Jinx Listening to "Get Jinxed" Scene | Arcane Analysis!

hello everybody welcome back to yet another video regarding arcane and understanding film production taking scenes from movies and shows and analyzing them to the point of learning film production i am yet still a believer that if you can analyze scenes from shows or movies and know what you're looking for, well, you can actually start learning things every time you watch a piece of media, you can start learning the filmmaking craft. And so what we're here to do today is that very thing, we're going to be looking at a scene from the show arcane. And what we're focusing on today, we've looked at lighting, we've looked at rules, we've looked at all kinds of stuff in previous videos. But today, we're going to kind of see if we can analyze the idea of what setting is. We've all heard the term setting in film. Well, it's an actual film term. It's an actual production term. And what we're doing is we're going to be looking at a scene and helping us understand that. So right off the bat, I want to give you guys a definition of what setting is. Those elements within the frame that function to depict space, place, and time period. With that in mind, we're gonna go ahead and look at this scene. This is the scene in Jinx's lair. Silco comes in because there has been some enforcers that Jinx has happened to kill, and he's upset. So let's go ahead and start off.
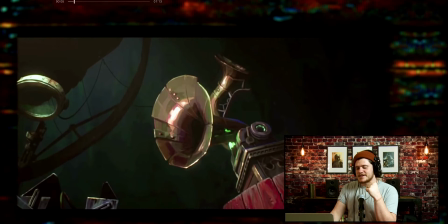Okay, so right off the bat, the music sets a specific vibe for the setting itself it kind of before it shows us a big wide shot which we'll get to in a second it's kind of already introducing us to what's the vibe of this this might be something that
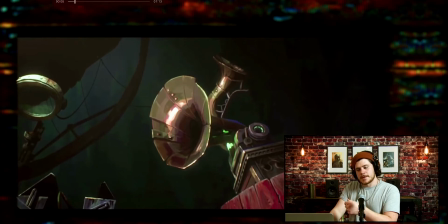feels like jinx all
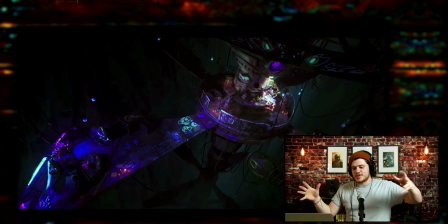right and this is an establishing shot of jinx's lair which is honestly a super cool wacky dark place that she spends most of her time she does her inventions here she does her art and we know that this is her lair for a couple reasons. First, let's look at the color, the tone of things.
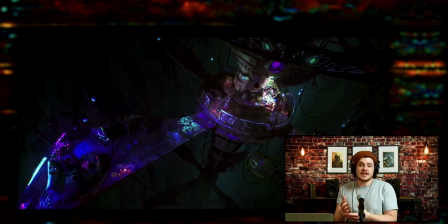Well, it's very green and we know that the show associates green with the lanes, you know, the under city. It has this toxic fumes in the air and they depict that through the color green.
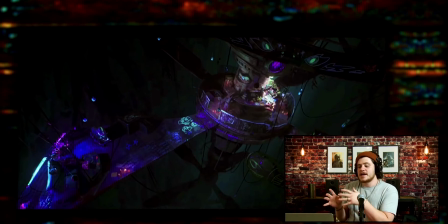So we see that there's green. So we know it's in the lanes. We know that this is Jinx's lair because not only have we seen it previously, but we're back to seeing a big establishing shot with all of this art this sort of neon glow-in-the-dark art that she does a lot of and so before it shows actually a close-up of her
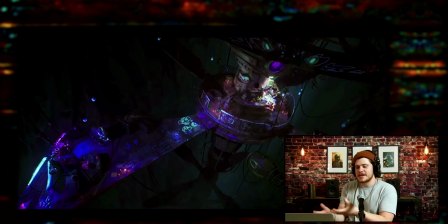we kind of know this is her lair we're in her space okay
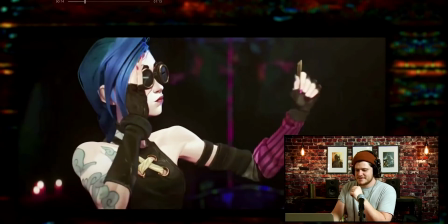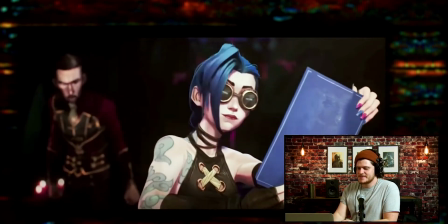we got silko entering the space okay